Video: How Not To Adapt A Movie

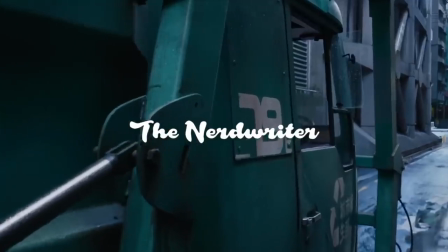Okay, let's clear something up.
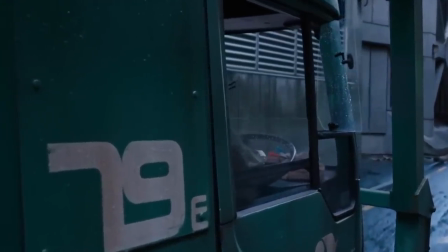The anime Ghost in the Shell from 1995, and the live-action Ghost in the Shell from earlier this year, are not the same movie.
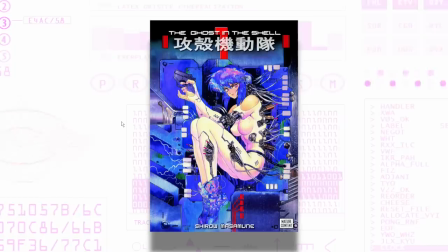They're both adapted from the same universe originally created in the manga by Masamune Shirau, but they pull from different parts of that universe.
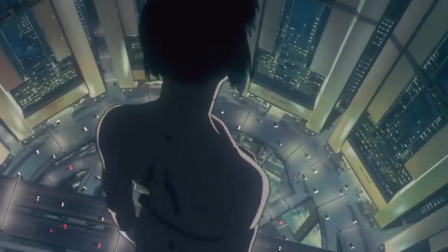Unfortunately, the popularity of the 1995 anime feature seems to have convinced someone that it was a good idea
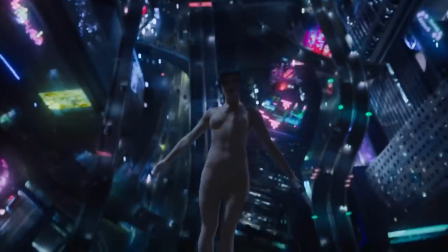to graft images and sequences from that movie onto a completely different story.
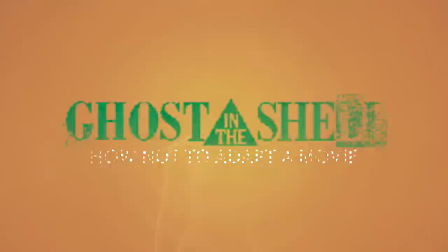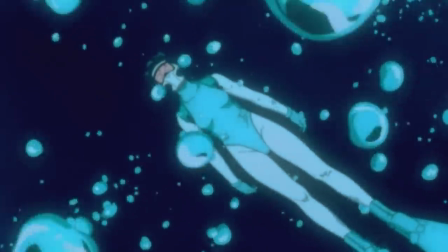Don't get me wrong, I like homages as much as the next guy, but the ones in Ghost in the Shell 2017 don't really do it any favors.
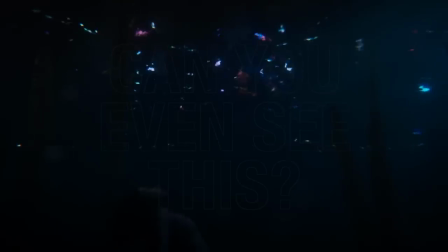The evocative colors and sharp contrasts of the anime are replaced by drab, dark palettes that are often hard to make out.
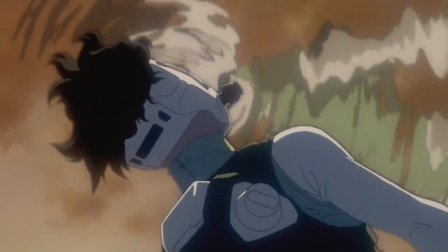Sure, animation is more likely to have crisper lines of contrast, but the live-action movie not only fails to recreate the beauty of its predecessor,
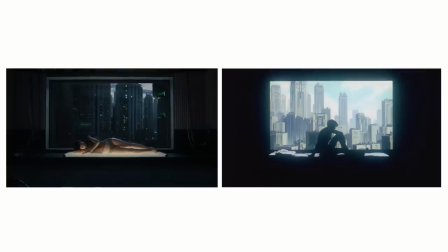it fails to understand the purpose of that beauty. Take a look at these two shots. How does each make you feel?
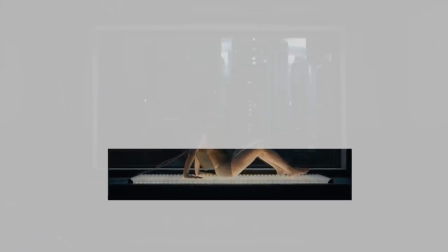Okay, for me, the one on the left draws my attention to the bed. It's the brightest part of an otherwise pretty uniformly colored frame.
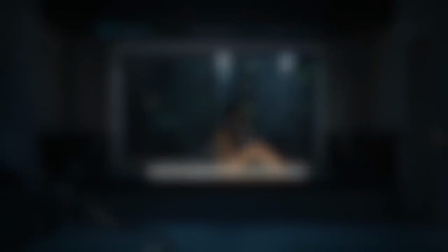If you blur it out like this, you can see that there is virtually no contrast between the interior walls of the apartment and the cityscape through the window.
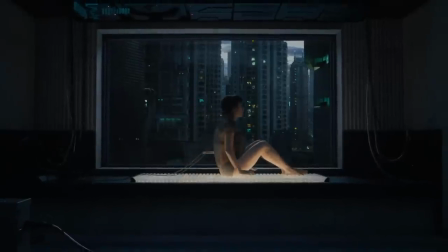It makes for a bland, bluish composition that doesn't ask you for any further consideration.
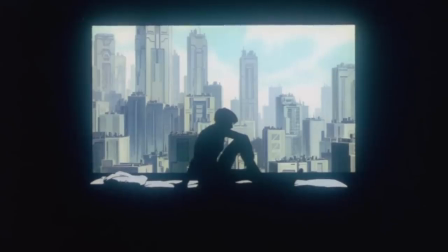But what about this one? Well, the immediately recognizable difference is the light source. Instead of coming from the bed, the light comes from the window,
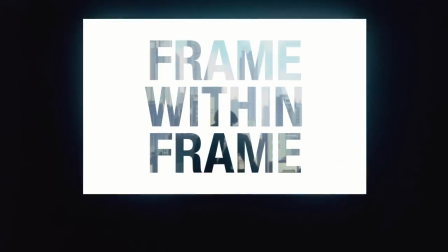and it's blown out so much that it creates this frame-within-a-frame effect that shrouds the apartment and leaves the major in silhouette.
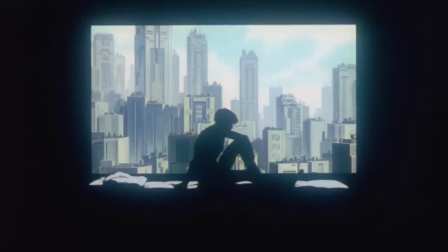There's great contrast here, but the purpose of the contrast is more important. It's almost as if the major shape is cut out of the city itself.
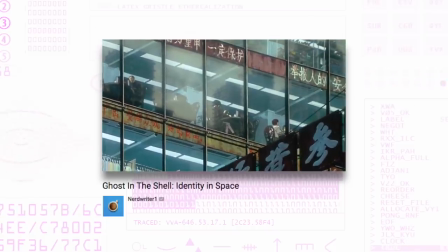In a video I made a couple years ago, I spoke about how the 1995 anime explores the relationship between city and person.
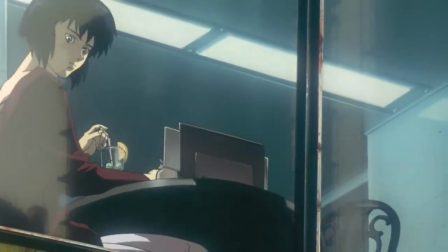It uses a futuristic, pluralistic, dynamic Hong Kong to interrogate what it means to build a personal identity in the age of cyborgs.
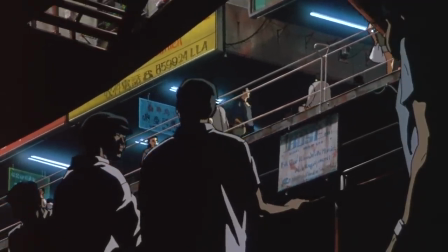It does this by visually framing characters in relation to the city around them and by giving us time to contemplate the space where the story takes place,
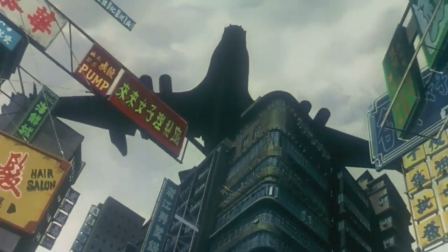most notably in a three and a half minute meditative sequence that allows us to simply look at the city.
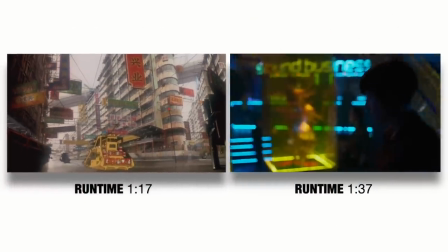It's funny that the live-action movie adds 20 more minutes of runtime, but can't find any time for something like this.
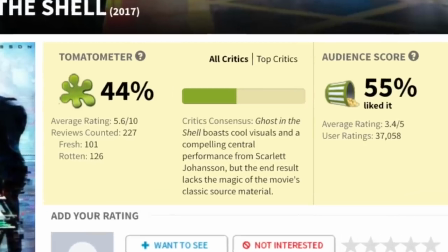In fact, for all the cool visuals it boasts,
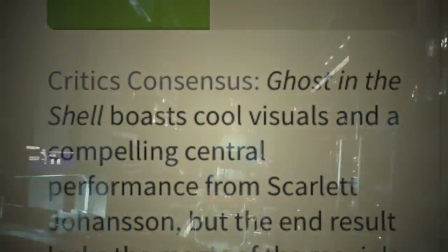there is really no city at all in this movie, just a digital canvas to show off cyberpunk-ish effects.
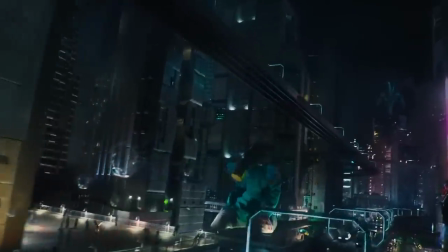The way Ghost in the Shell 2017 wants us to see the city is in these elaborate, soaring shots that move and glide through the holographic buildings.
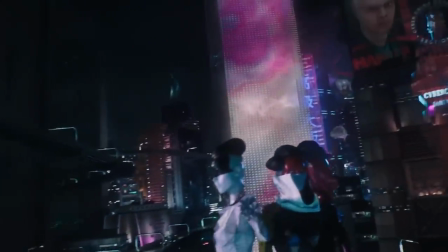But actual people don't see the city that way.
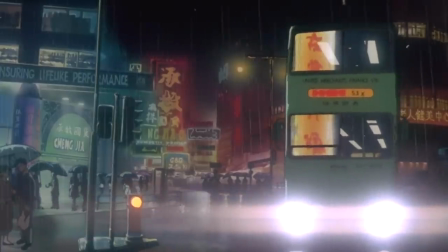One of the things that 2017 helped me to realize is that every shot in the montage from the anime is from the perspective of human beings.
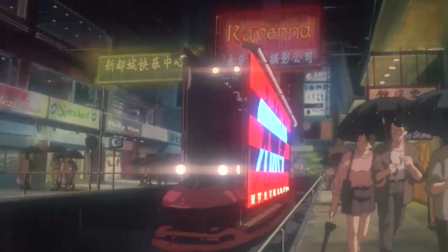The camera is placed only where people could actually stand or sit or gaze out of a window.
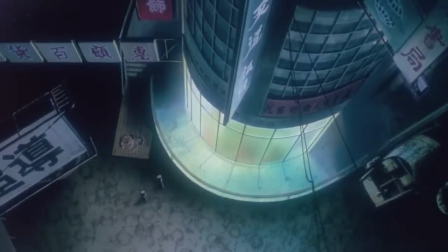That's how you build a sense of place, not like this.
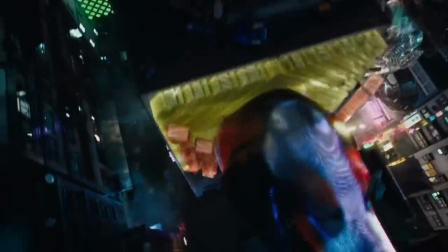In fact, you can learn a lot about what makes the anime so great by watching the live-action Ghost in the Shell.
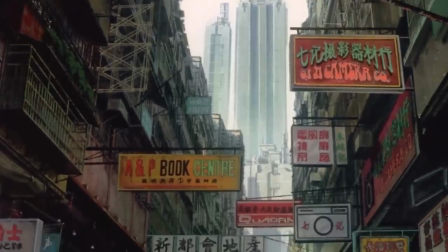Let's take a look at this sequence for example, one of my favorite from the original, the story of the Garbage Man.
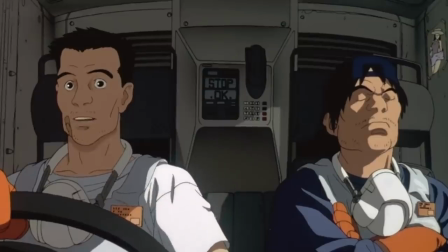In the anime we get to spend three or four minutes with this guy and his co-worker as they work and chat.
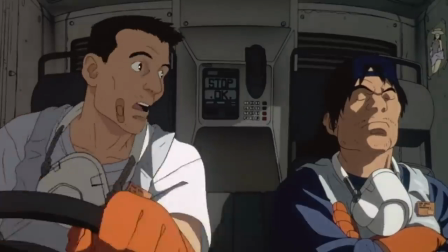He explains that his estranged wife won't let him see his daughter so he's hacking into her mind to find out why she's doing this.
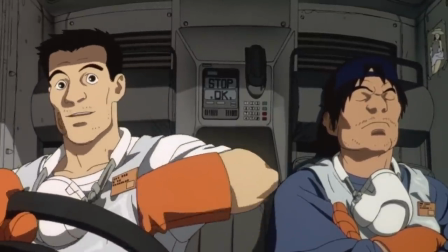He even shows his colleague a picture of his daughter but he doesn't really care.
She's my beautiful precious angel.
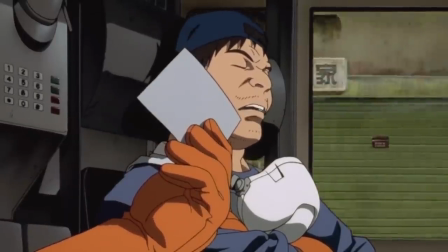See? Get away! I'm not interested in crap like that.
In the 2017 version we get this.
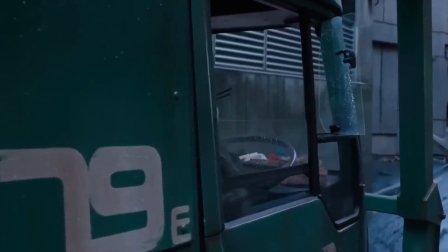You want me to pay for violin too? Don't get me wrong. I love that kick to pieces.
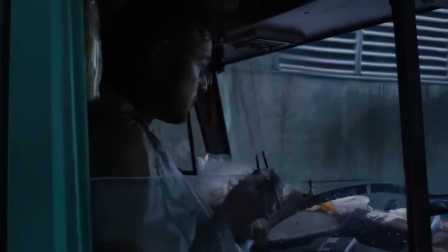I do. She's amazing. But when she processes that thing, it is painful, right?
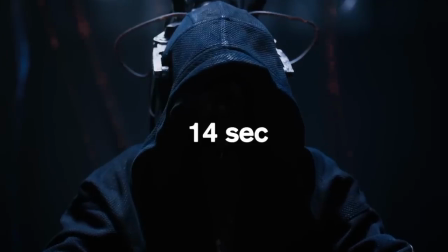Why not piano?
That was 14 seconds. You don't see these guys doing their job.
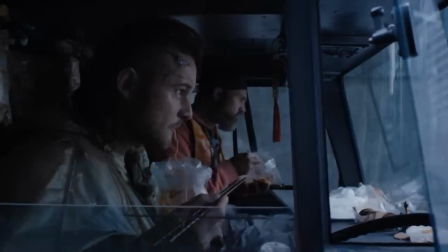You don't get any conversation. In 14 seconds, their minds are hacked and they become zombies.
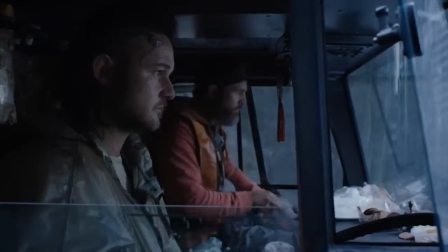After this, they stage the iconic fight scene from the anime in the water in front of the city.
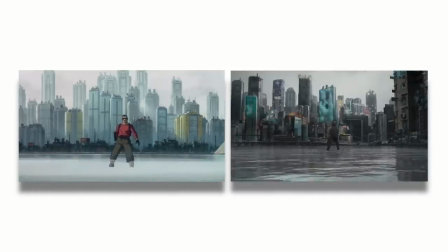It's virtually a shot-for-shot remake with a few differences, like these beautiful signs versus these beige buildings,
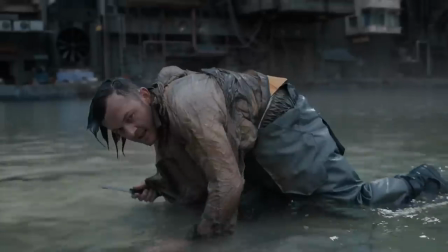or this red shirt as a point of focus versus this beige overcoat, or even this little smile,
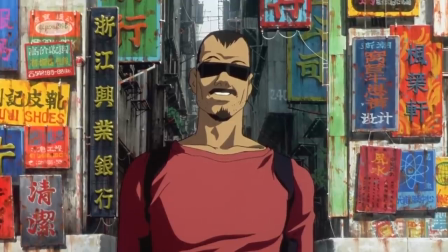a man momentarily in awe of his city. A brief moment like that can add so much, but Ghost in the Shell 2017 never has time for them.
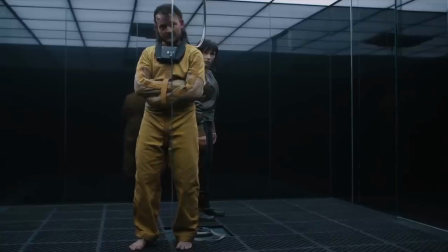Finally, we get to the tragic moment when the garbage man learns that he's been fooled, that all his memories of his daughter are fake, implanted by a hacker.
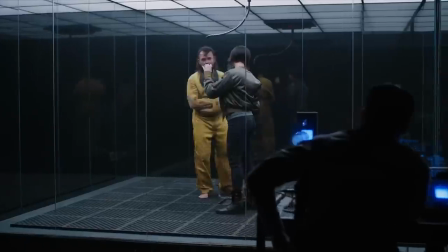The live-action version shoots this in a weird glass box with a man we've spent 14 seconds with, cutting all over the place.
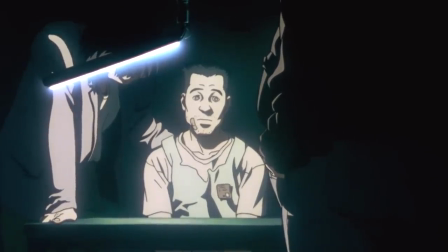The anime takes this moment largely in one shot, garbage man in the harsh overexposed light of the truth.
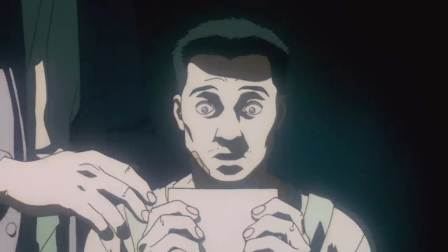The man doesn't believe it, but the cop brings out the man's photograph and asks him what he sees.
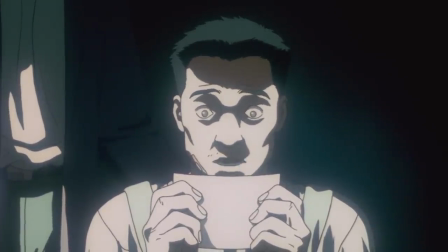I had a picture of her. She was there. She was smiling like an angel.
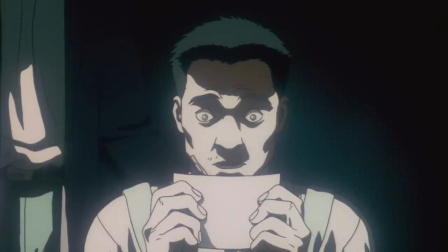I'm sorry to put you through this, pal. Come on, who do you see?
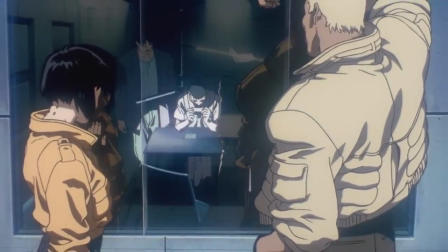This is all alive.
In the anime, we get this tragic little arc, one that echoes the larger themes of the film, and it's sequenced brilliantly.
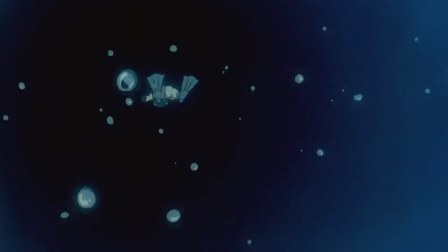Following this is the scuba diving scene where Major ruminates on her own identity, and following that is the montage I mentioned before where we get to ruminate,
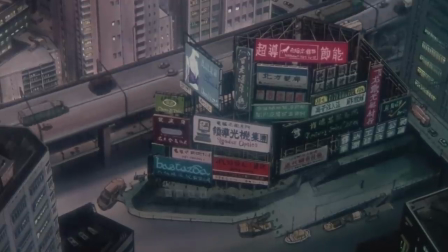where the ideas from both scenes compound and reverberate across the city.
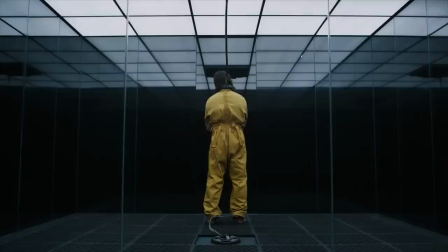In the live-action movie, the character is a throwaway. The scene is disconnected.
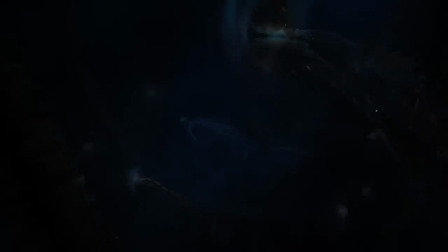The scuba diving scene is isolated as well, elsewhere in the movie. And any time for us to dwell on these ideas is non-existent.
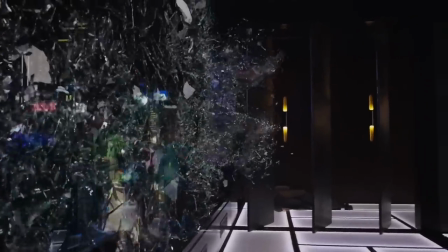The worst part about it is that the story Ghost in the Shell 2017 wants to tell is actually really good.
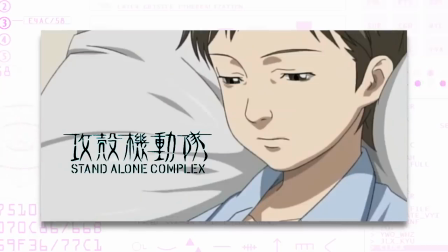It's from a part of the TV series The Stand Alone Complex, and it features the revolutionary Kuzay,
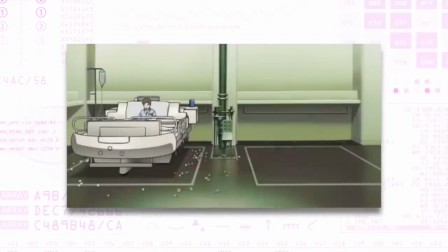here played by Michael Pitt, whose backstory is tragic and whose ideology is profound.
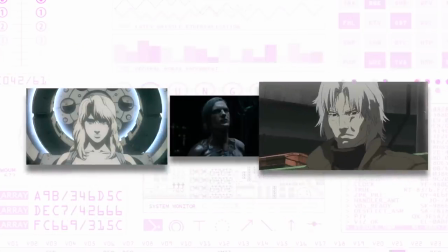But we don't get to explore any of that because 2017 is busy trying to accommodate two stories.
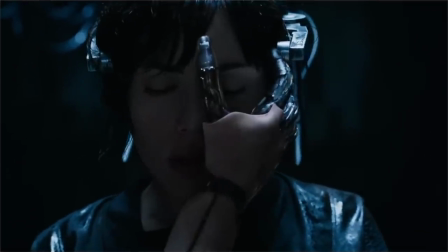There are interesting things about both, but we get nothing but the surface level of either.
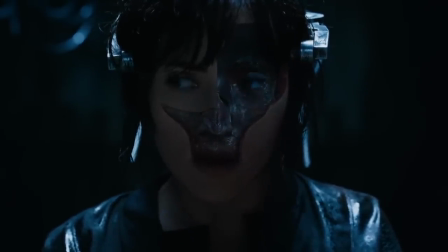Those who adapt works of art should be given the creative license to make the story work for them.
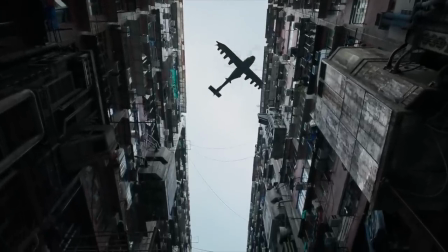But you can't just mine the source material for parts.
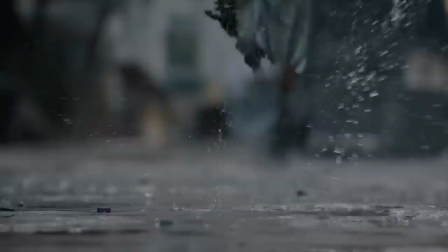Adaptations and remakes don't require strict adherence or obedience or even necessarily respect.
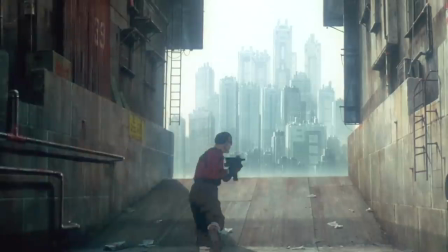Just an understanding of what made the original so powerful in the first place.
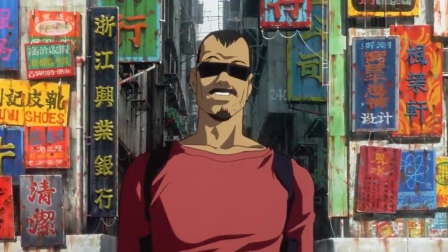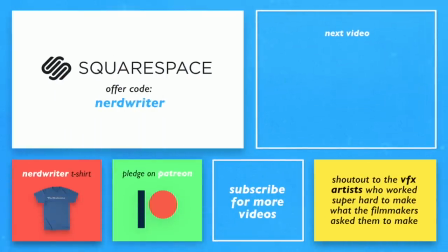Hey everybody, thank you so much for watching. This episode was brought to you by Squarespace. If you want to make a website and you want it to be just a really easy process, Squarespace has some beautiful award-winning designer templates to choose from that makes the process simple.
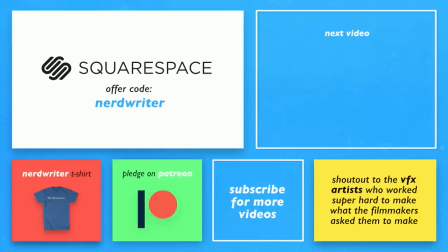It's got 24-hour customer service, no upgrades, nothing to install, no patches ever, and picking your domain name is really easy. You can start your free trial at squarespace.com, and if you use the offer code nerdwriter, you can get 10% off your first purchase. I'll see you guys next Wednesday.